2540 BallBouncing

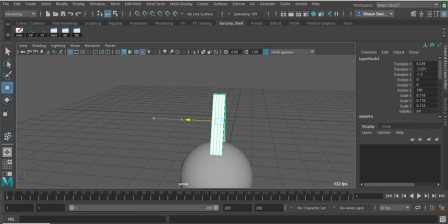And I'm just going to put it on top of the ball so we can see which direction he's going, because obviously it's kind of hard to see which direction he's going.
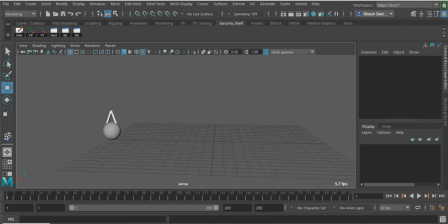Okay, and I just P to parent it. Okay, so now as he rotates, Boom, boom, boom. Okay? Now the first three, he's going 180 every time.
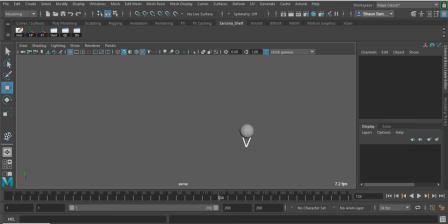Regardless of what physics would do, he actually wouldn't go 180 every time. But in our animation, he's going to go 180 every time. Okay? After that, he can do whatever. So what I typically do is I'll grab the ball.
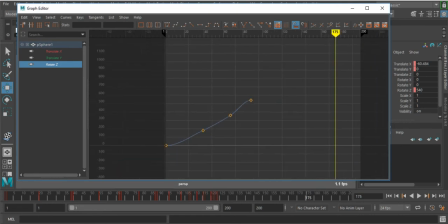I'll look at the rotate Z. And then I'll just go to the end of my animation. Set a keyframe. And then just move that keyframe so that it looks like it's in line with the rest of them. Okay? Down here, it's not in line. This is basically flowing up, and then it cuts over.
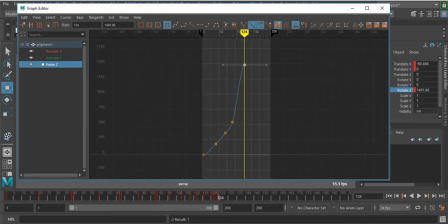Going here, that's a bit too drastic for the direction it was moving. So about there is a good amount. Okay? There's no specific number. It's just, does it look good? That's all we care about. Okay. So now if we rewind this and hit play again.
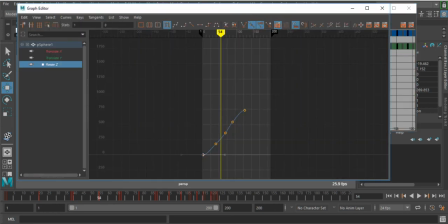I think I need to go back to this one and make sure this is linear. There we go.
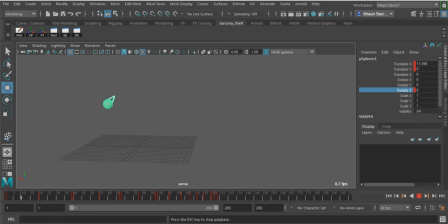Let's try it again. Yep, there we go. Yep, that works. Perfect. Okay. So that feels like it works. You don't have to do the little V thing on top.
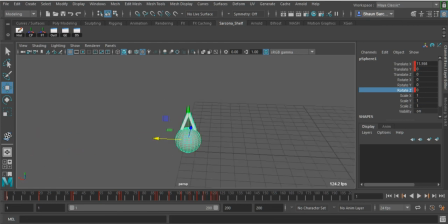I'm just doing that so you guys can see it. Cool. So now I'm going to get rid of the V because I don't want that to be bothering my next spot. All right, so translate Y was good. We moved on. Translate X is good.
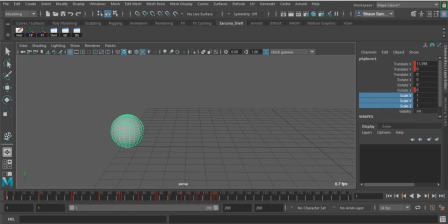We moved on. Rotate Z is good. Now we move on. Now this is, again, the other part that confuses people because it's squishing and squashing.
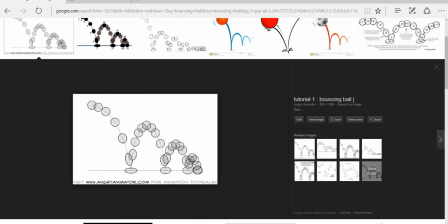If you remember from the video, they said to make sure you don't simply scale it in one direction or shrink it in one direction. If it comes down this way, it has to come out that way. Okay? Let me grab just a regular sphere so you can see this better.
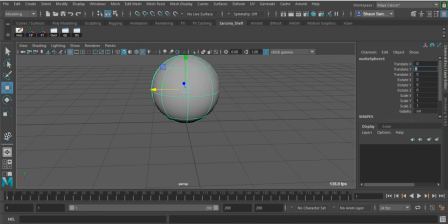I'll move it up into one. There we go. All right. So if I do this, oops, let me put its pivot on the bottom so we can see this better. If I do this, that's not squishing. He's just scaling down.
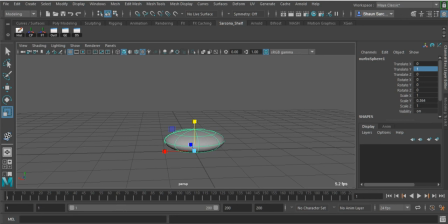Okay? What it feels like is it's deflating. What should happen is if this comes down like that, that these two sides here, I can grab this to do it, go out like that.
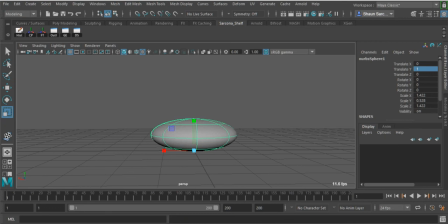Okay? That feels like it's been squished down. And the same thing the other way. If this comes in or up like this, then these two sides should go in like that. Okay? It's maintaining the same volume throughout. If I just did this, it's actually bigger.
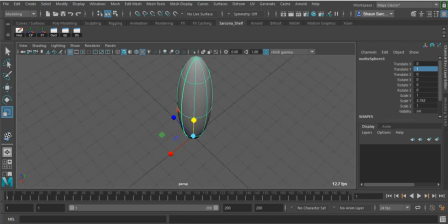I mean, look at how big I can make this thing. That look like it's squishing or stretching. It looks like it's just getting bigger. All right. Whoops. So let me apply that to this guy.
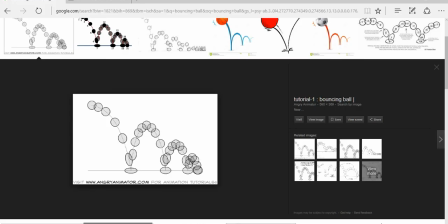So if we look at this little animation, whenever he is hitting the ground, he is going to be flat like a pancake. Whenever he's launching into the air, he's going to be stretched out like a football. Okay? And then when he hits the top of his arc, he's going to be round again.
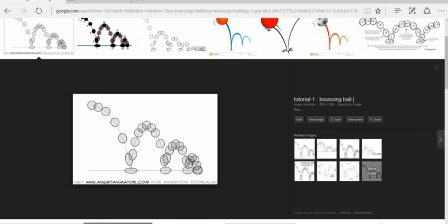Okay? So the fastest movements are going to have the most drastic things happening. So he's going to go from a football to a pancake to a football, and then back to a round shape. And then a football, a pancake, a football again, and then back to a round shape. Okay?
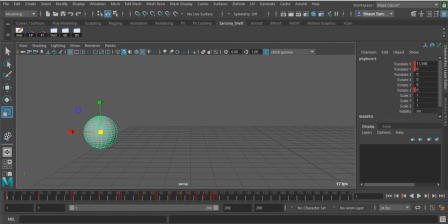You see how that's working. So let's go back here. All right. So here, the first one, obviously there's an exception to it because he's not squashed because he's just taking off. All right, so I'm going to go here and set a keyframe on its scale. Boom. I'm going to go up one frame.
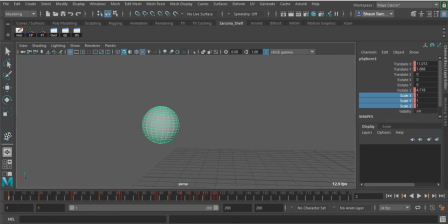And this frame is when he's taking off.